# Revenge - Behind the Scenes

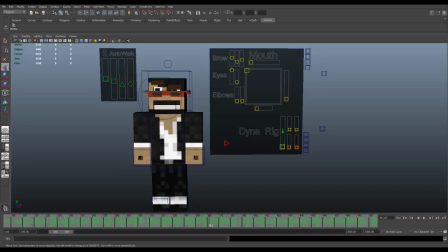And he's also got a dynamic rig aspect, Ragdoll physics ability,
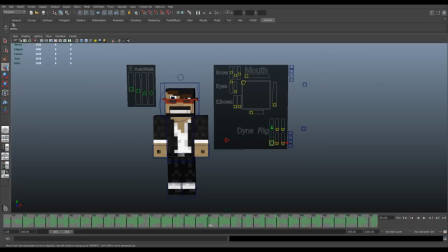which I didn't use but it's there because David put it in because he is super amazing once again so that's like the master control and then you've got arms and legs that you can adjust as well and then if you drag him
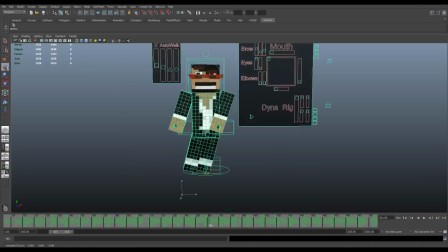around he'll actually do some ragdoll physics once you once you catch cash I can't say that word
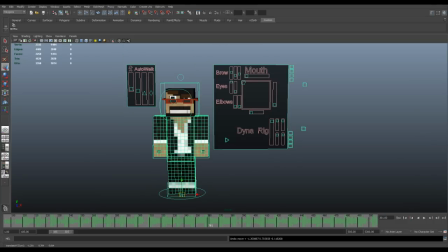cash the frames so yeah that's that now finally you probably noticed from pointing. They're actually different hands, not individual finger rigs. It's that you simply switch out the hands like so.
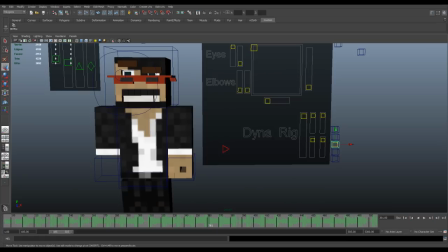And that is how that works.
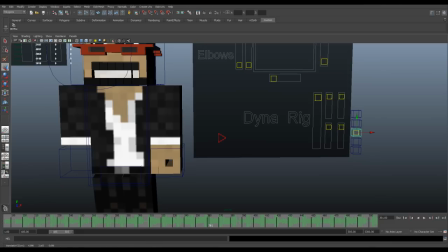Let me actually try to get as close as possible so you can sort of see the different hand gestures that he has. And really, I just use the the pointing and the your standard closed
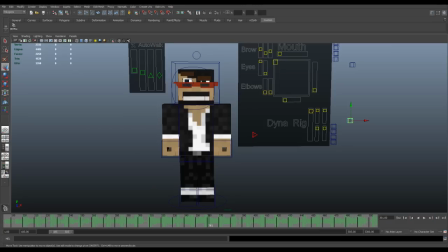fist in the the usher scene and that
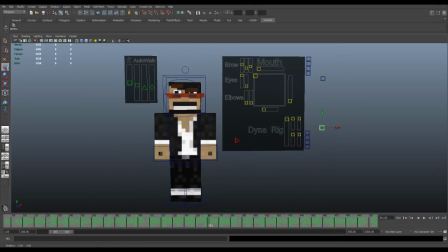is about the basics for how the rig worked and now it's
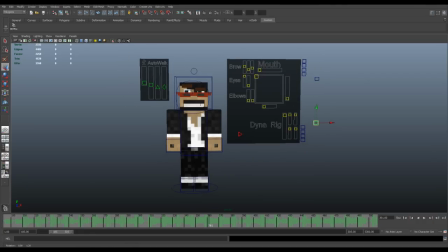my turn to learn how to put all this stuff together instead of just being the one to to animate so that'll be my next step but for now David Mr. Bootstrap Buckaroo is awesome so So now let's actually go into
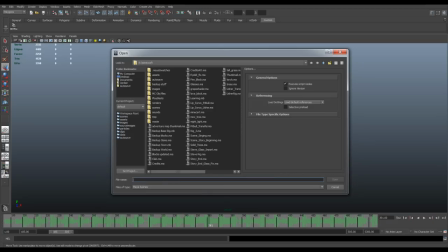the scene where he's in the club and falling in love because of the DJ and stuff.
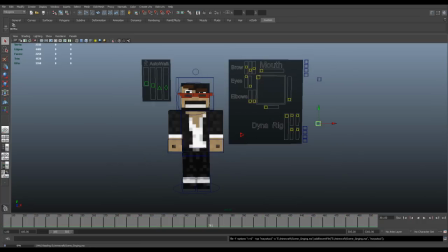Don't save.
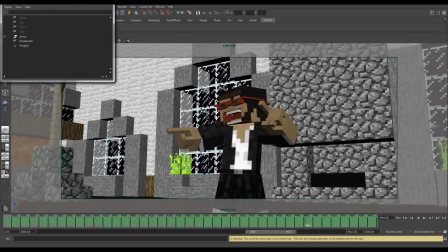And that's just a reference file. Closeouts all that stuff.
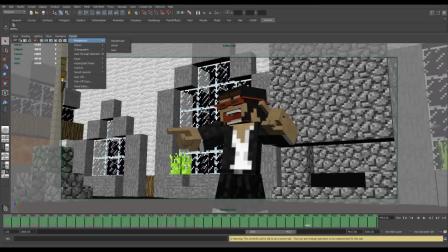And right now we're actually in the main camera that was used to render out the whole scene.
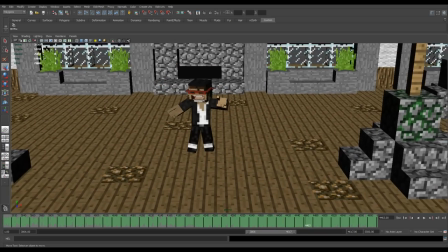Let's go into perspective. And funny enough, actually one camera was all that was used for the entire thing.
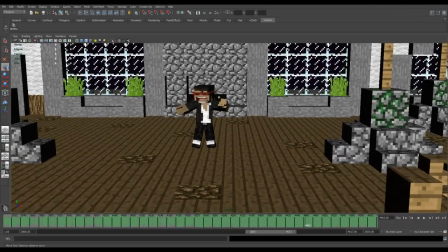So what we can actually do is, if we want, we can just play. Right now, I'm not sure how laggy it'll be because I'm doing a screen capture, but you can see him going along and doing his thing,
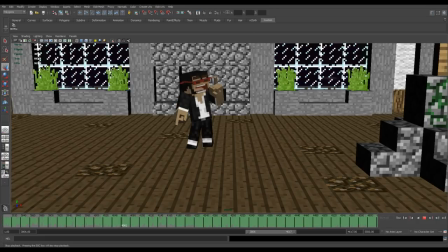singing and stuff, because he is Usher, but he's actually Tri-Hard Ninja because Tri-Hard Ninja was the one doing all the singing. For some reason, some people thought I sang. I did the rapping. I did Pitbull.
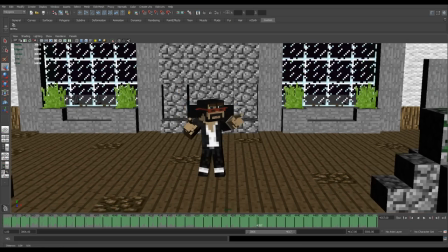But I can't sing. I cannot sing. And Dry Hard Ninja is amazing at singing and all that stuff.
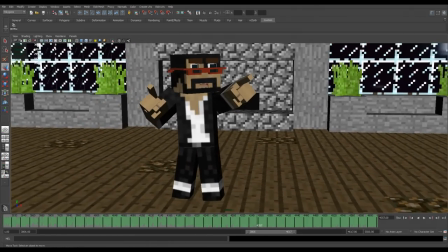So, yes, he sang. Not me. Not me. So, anyway, that's all that happened.
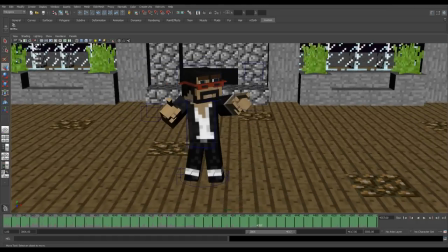Let me actually go ahead and re-enable the rig controls here so you can sort of see what's going on.
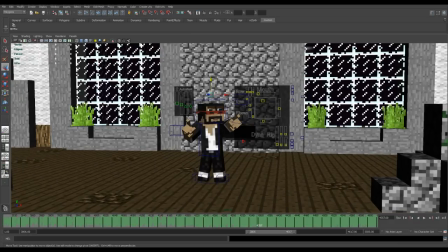You can actually see as they move during the animation. and again the the mouth and the uh the teeth going crazy all over the place and uh i i did the best what i really tried
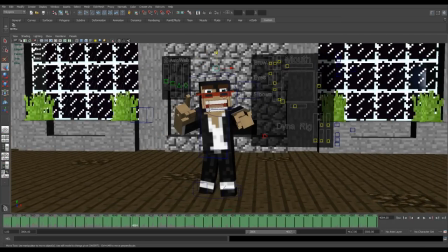to do in order to uh the the main reason that this whole singing thing looked remotely decent was simply because of the hip movement um and what
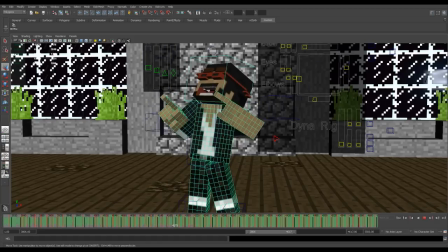happened is as the hips oscillated back and forth trying to stay on sync with the beat it moved the whole body around basically, and gave it more of a bounce, I guess.
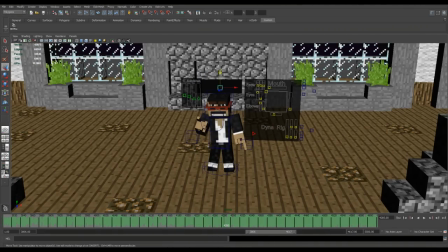Best way to paraphrase how it all works. Let's go ahead and hide this again, because I'll do a little quick test render after going over the whole scene.
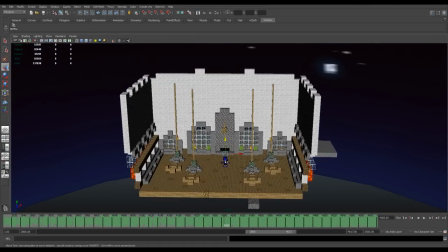So this is the entire set right here. It's surrounded by a night biome.
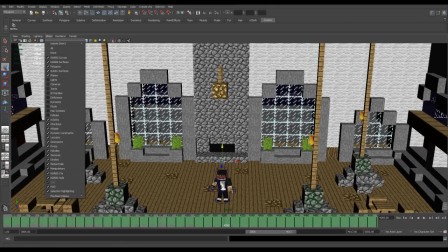And the lighting setup, let's go ahead and show some lights up in here.
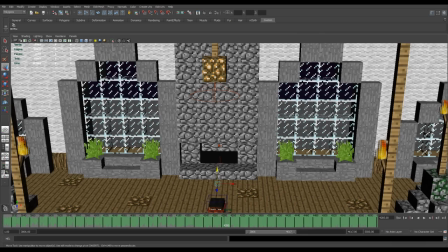We have just a light for the glowstone,
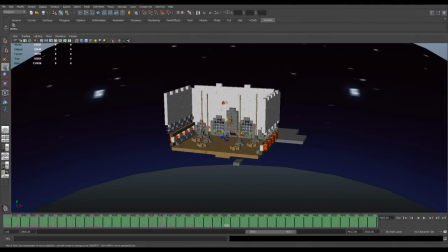that's one of the only shadow casting lights there's also a point light I'll see if I can find it way out yeah they're spotlight
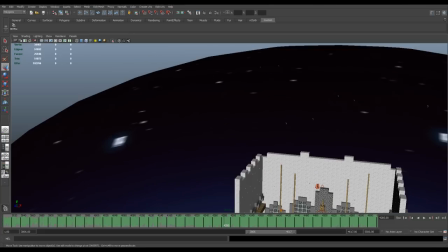excuse me there's a spotlight out in the distance right over here that's basically they're just a cast sort of a global
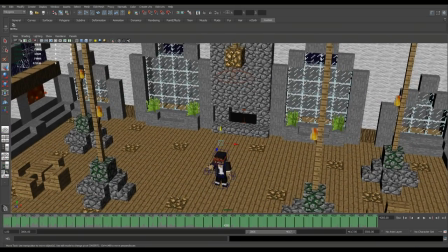shadow to give it a bit more depth and then finally there
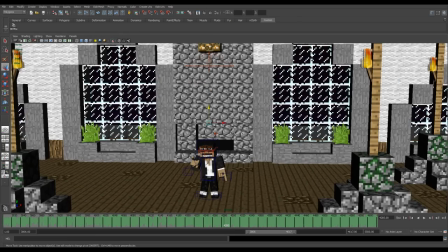is an ambient light which I gave a red tinge because
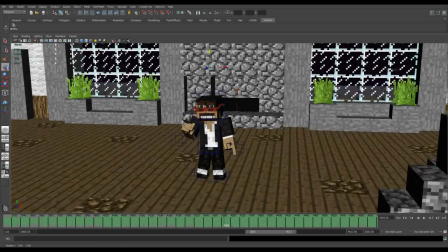I thought it gave it more of a club vibe sort of feel and there's also um
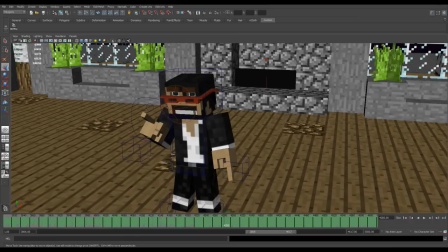a no no shadow casting point light for the fire and there's a little light
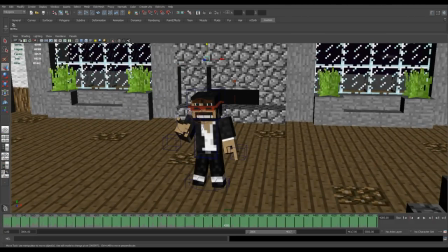on his face which I found was actually very very useful in both scenes the the story as well
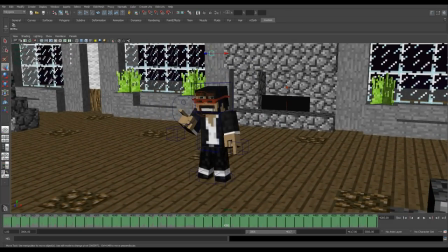as the club scene to illuminate his expressions a bit more and and make them easier to to see so let's go ahead and hide that again and we'll actually go in and show the render
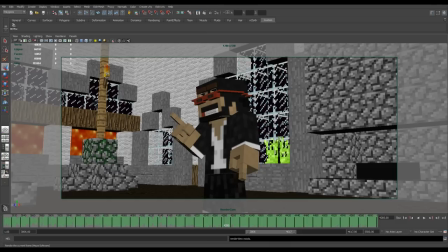camera and just render off a quick frame. Why not? So it'll take about 10-15 seconds or so.
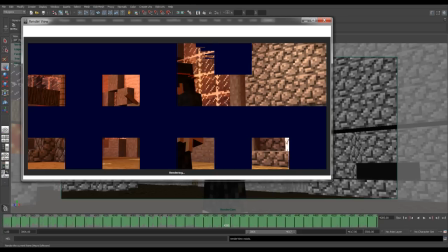I saw someone leaving a top comment. Well, they got a top comment on the video yesterday saying each frame took like 12 hours to render or something. I was like, whoa, this ain't no Pixar film, man.
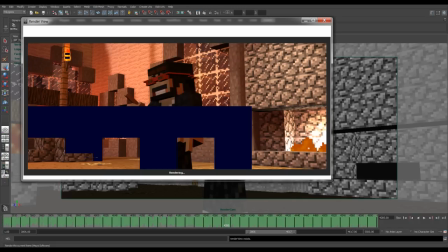Pixar, I think their frames take between like 6 and 90 hours.
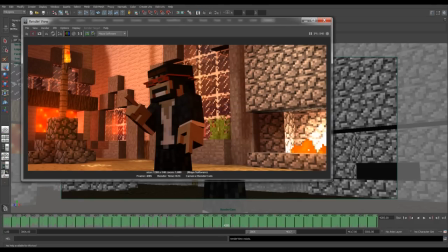It's something ridiculous on a render farm of thousands of computers. Yeah, Pixar is ridonkulous. So that's that. Now that actually doesn't look like the final scene, and that's because we had a couple passes.
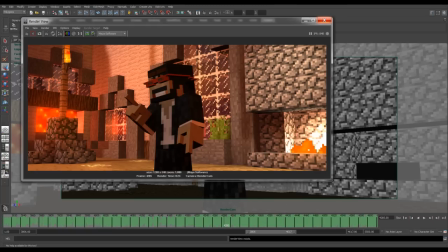So this is your standard Maya software pass with all depth mapped shadows, which is the reason why it actually goes pretty quickly.
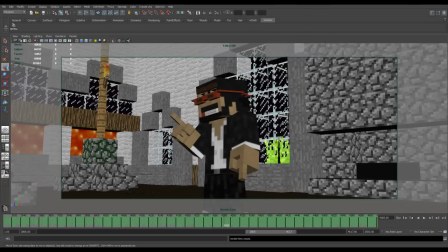It was a bit slower this time simply because I'm screen capping at the same time.
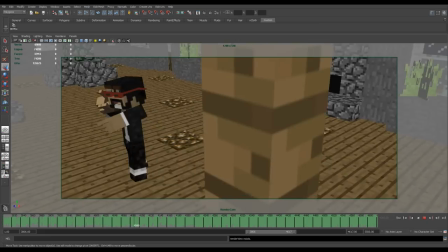Again, I can just quickly scrub through and you can see as the camera goes by on all its different angles.
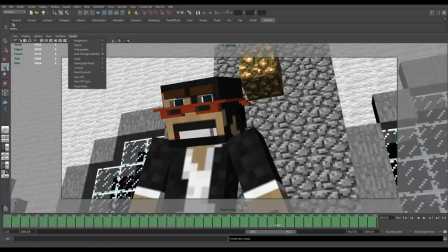And after we did that standard software pass, what I did is I did a little cheat for the ambient occlusion.
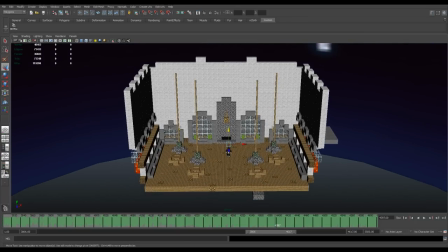And I guess it's not so much a cheat. It was an easy way to go about doing it.
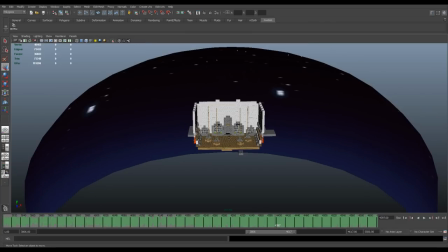So let's actually go ahead and hide the night biome. Go ahead and turn on mesh selection again.
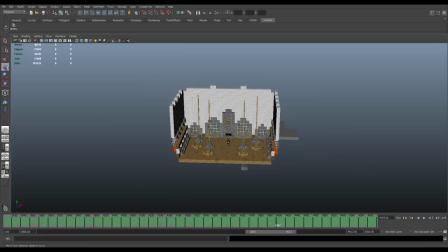So let's hide that. And what I did was I went ahead, selected everything, and really rough made it all into a lambert and gave it all completely
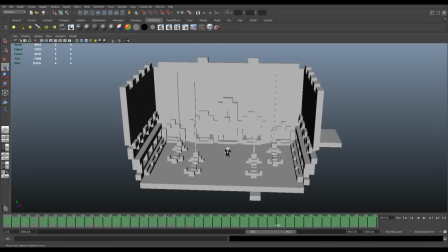white color and i was actually i'm i have two monitors here so i simply went into
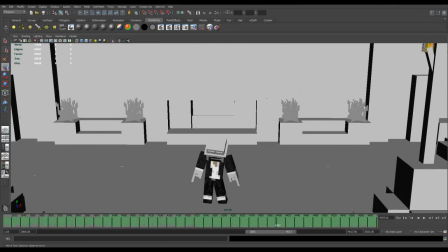my outliner that was over um in my other view now actually this i
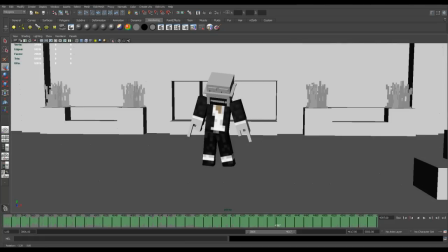have to manually change but you'll kind of understand for for the purposes of what i did i changed everything to a white lambert i went into the outliner and
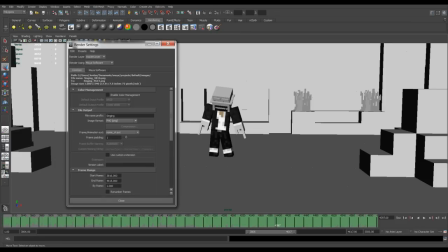manually selected the usher rig to do that and then I simply switched up in the render settings over to the hardware 2.0 which
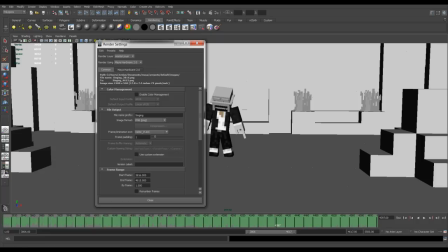is new in my 2012 and then I added the screen space ambient occlusion and what that does is it's a really quick and dirty that is what he or she said innuendo all over the place um a way of just really
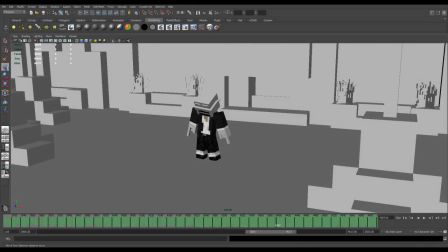approximating the the occlusion and then I I went ahead and rendered
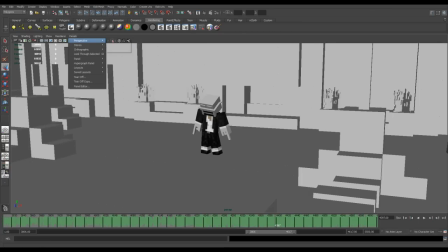out the same pass, or the same scene, excuse me,
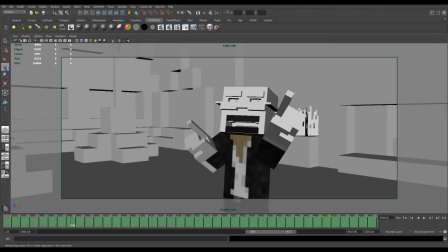using the same camera, and that gave me the ambient occlusion.
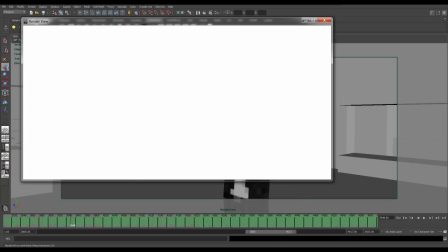So we'll go ahead and just render out a frame right there.
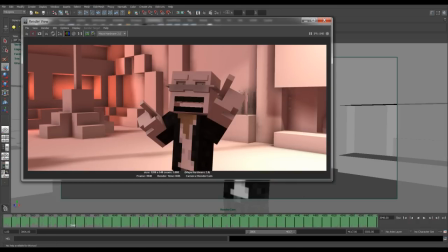It'll take a few seconds to initiate the viewport renderer, and one thing I forgot to do is
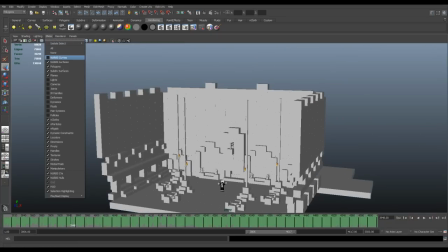change the ambient light so that it is just a completely bright white.
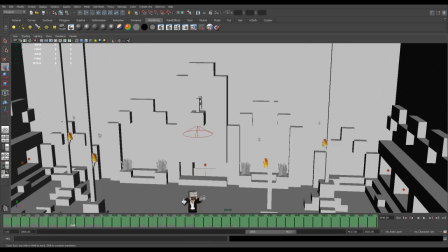And again, that's actually parented to the night biome, so it's not showing up when I enable that.
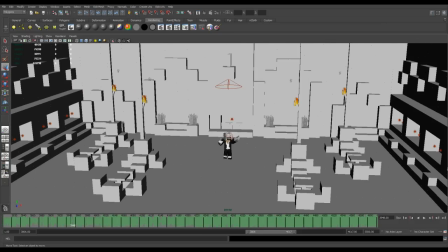So anyway, I adjusted the ambient light so that it was as bright as it possibly can, as well as being completely white.